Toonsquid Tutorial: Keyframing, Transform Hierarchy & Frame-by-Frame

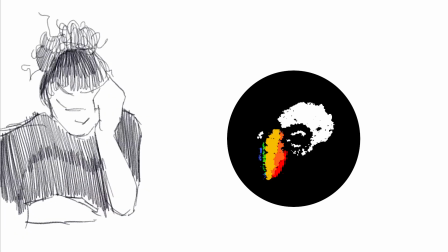I left Procreate Dreams for Toonsquid and haven't looked back.
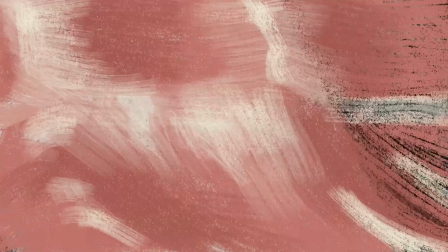Creating this clip was a clear, intuitive process that I'll go through here to show the app's capabilities and context.
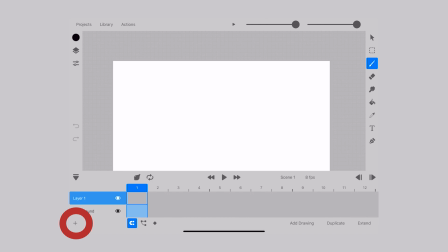This is Toonsquid's interface, and clicking this Eject button will reveal your timeline working area, broken down by frames.
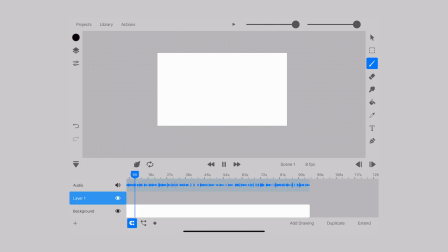If your audio is raw like mine, you can import it and use the markers to find the exact section that you're working on,
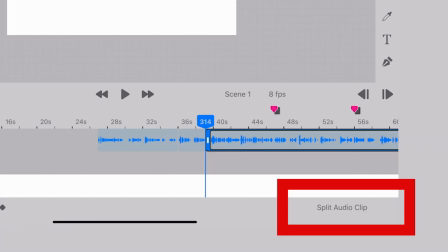then select the word Split Audio Clip that appears at the right-hand bottom corner, dragging the selection to the front.
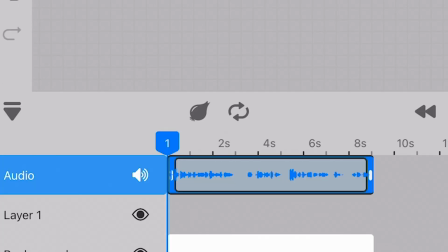This showed me the general time of my narration.
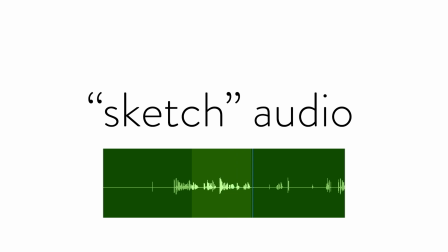And then I decided to bring in my final audio that's linked to a placeholder image.
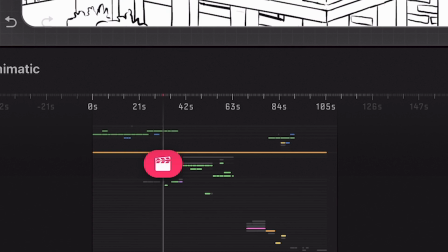In Dreams I really like the color coding of the layers, but here the markers work just as well,
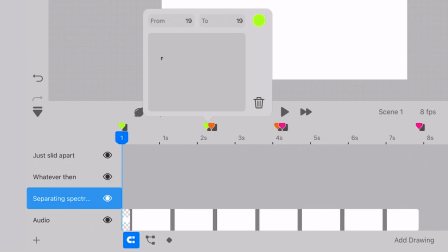and as you click on the mark, a box pops up where you can place notes regarding anything,
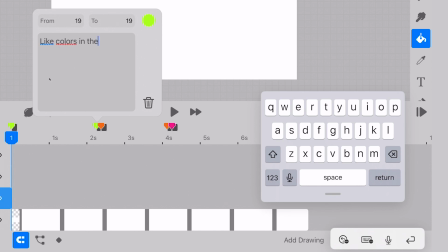dialogue, technical points, whatever makes sense to you and your workflow process.
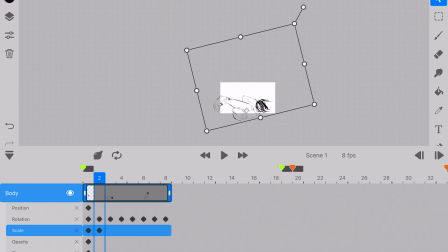For the first shot, I want the character spinning into the sky, so I placed keyframes along each frame for rotation and in scale. This creates the motion of disappearance as the character is drawn upward into the sky.
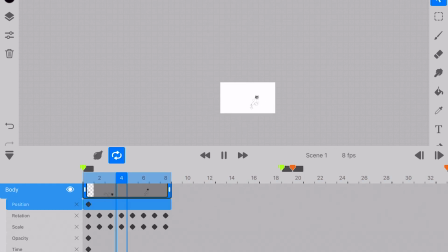However, this was just a sketch of how I wanted the movement so that I can come back with my full asset and background and remember
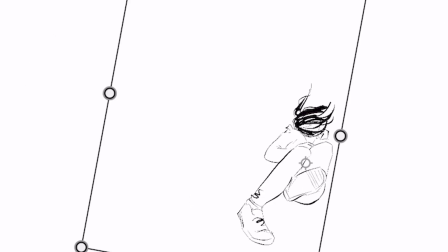how I wanted the basic movement and then possibly improve or get more detailed about the minutiae of the shot when I go for the final pass.
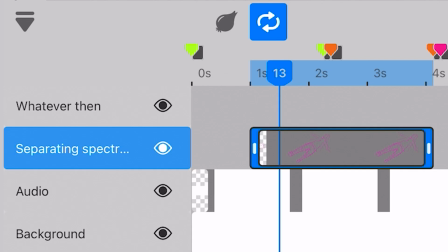For the middle part, in the narration I wanted the word separating to match my character's literal disintegration
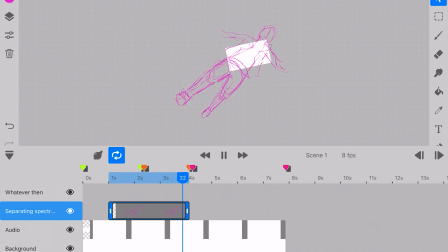and to show this by the body floating slowly and the jacket coming apart.
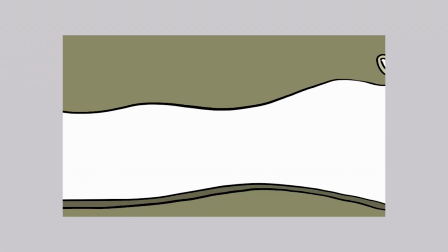This is only about four seconds but is a very important aspect to address because it's important to chain the beginning and end shots together.
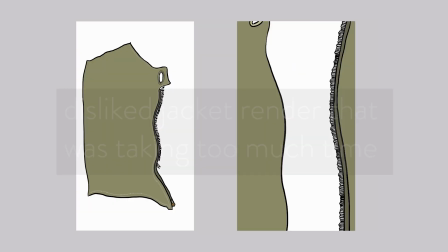As I worked on it, nothing was really coming together for me, so I moved on to the ending.
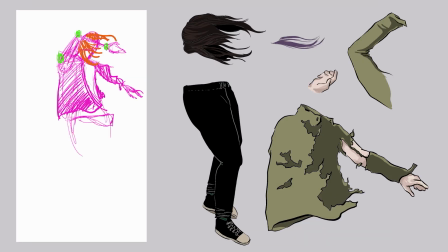While ToonSquid does offer vector for asset creation, I went to Adobe Fresco to create my assets.
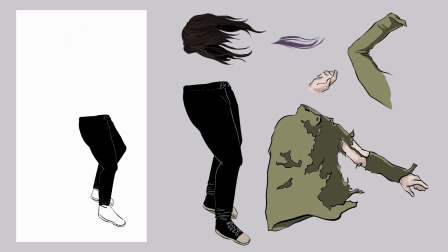I started with a very basic separation of parts because I don't want to drain my time in case at the end I want to change something.
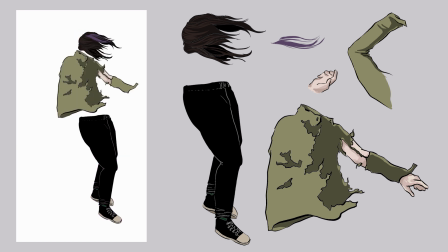And then when I start to composite, I can also write scripts and after effects that can override a lot of work in the present moment.
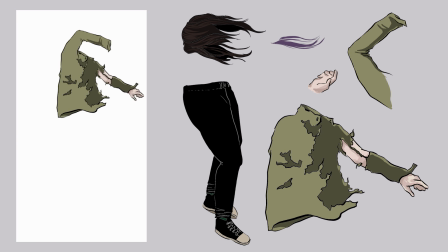But basic rigging in ToonSquid is a major feature of this app, and it's pretty easy to learn.
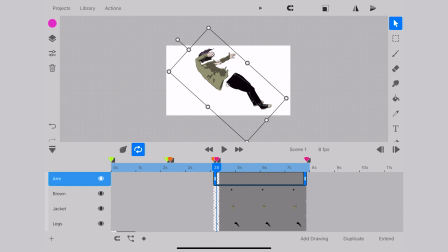Once you have your assets, you click on this node insignia, which opens the transform hierarchy.
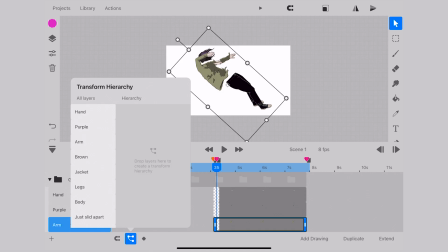You'll be familiar with something like this if you have experience with After Effects, but if not, it's fairly self-explanatory. So you have your anchor asset, which for me is the jacket. I want the arm to float backwards a bit, so I embed that within the jacket and follow it up by the hand attached to the arm which would be the sleeve.
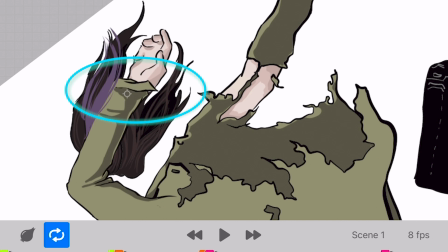What's important here is addressing the anchor or pivot points to be aligned with the area that you want your motion to take the path of.
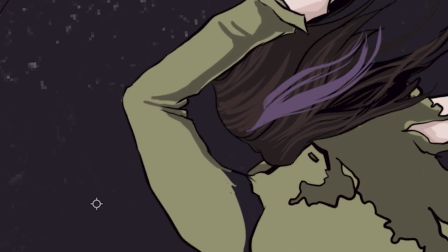This creates a chain-like effect where each asset is now linked and the individual adjustments can be made while still being part of a whole through keyframing.
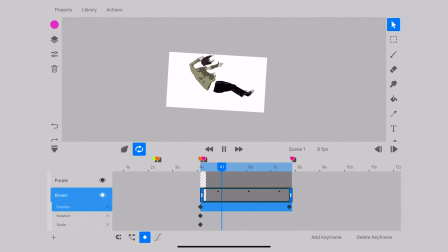This is where things can become as simple or complicated as you like,
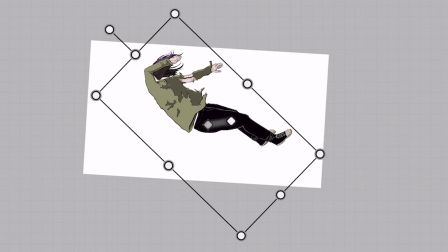because with each asset you are able to adjust every option in the keyframe that is offered, as well as the ease curve,
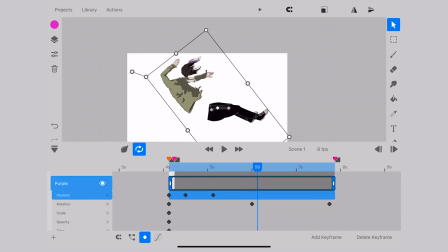which is signaled by the wave line next to the keyframe option. We can also manipulate the behavior of our keyframes with the same ease curve idea.
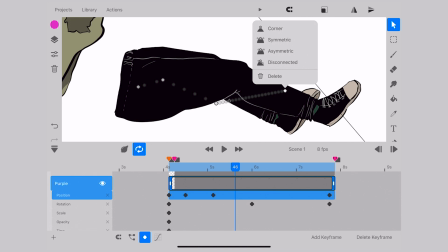If you tap on your keyframe node points, a menu of how you want to adjust your trailing movement will appear. A handle will pop up and you'll be able to shape the path according to your selection. and this really illustrates how intricate your animations can get.
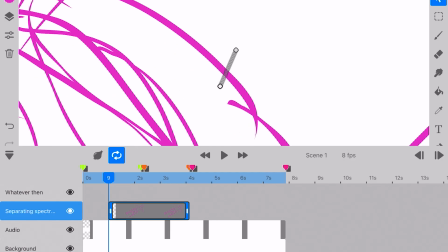You can spend days here refining your work, which is super exciting. Coming back to the middle, I decided I wanted to do frame by frame within ToonSquid.
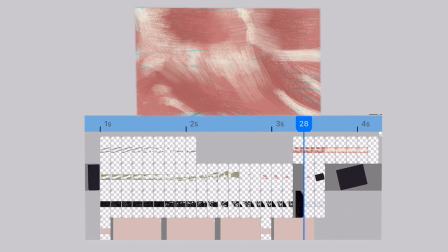Since this scene is part of a larger context of losing the feeling of reality, I thought changing modes visually could aid in this detached kind of feeling.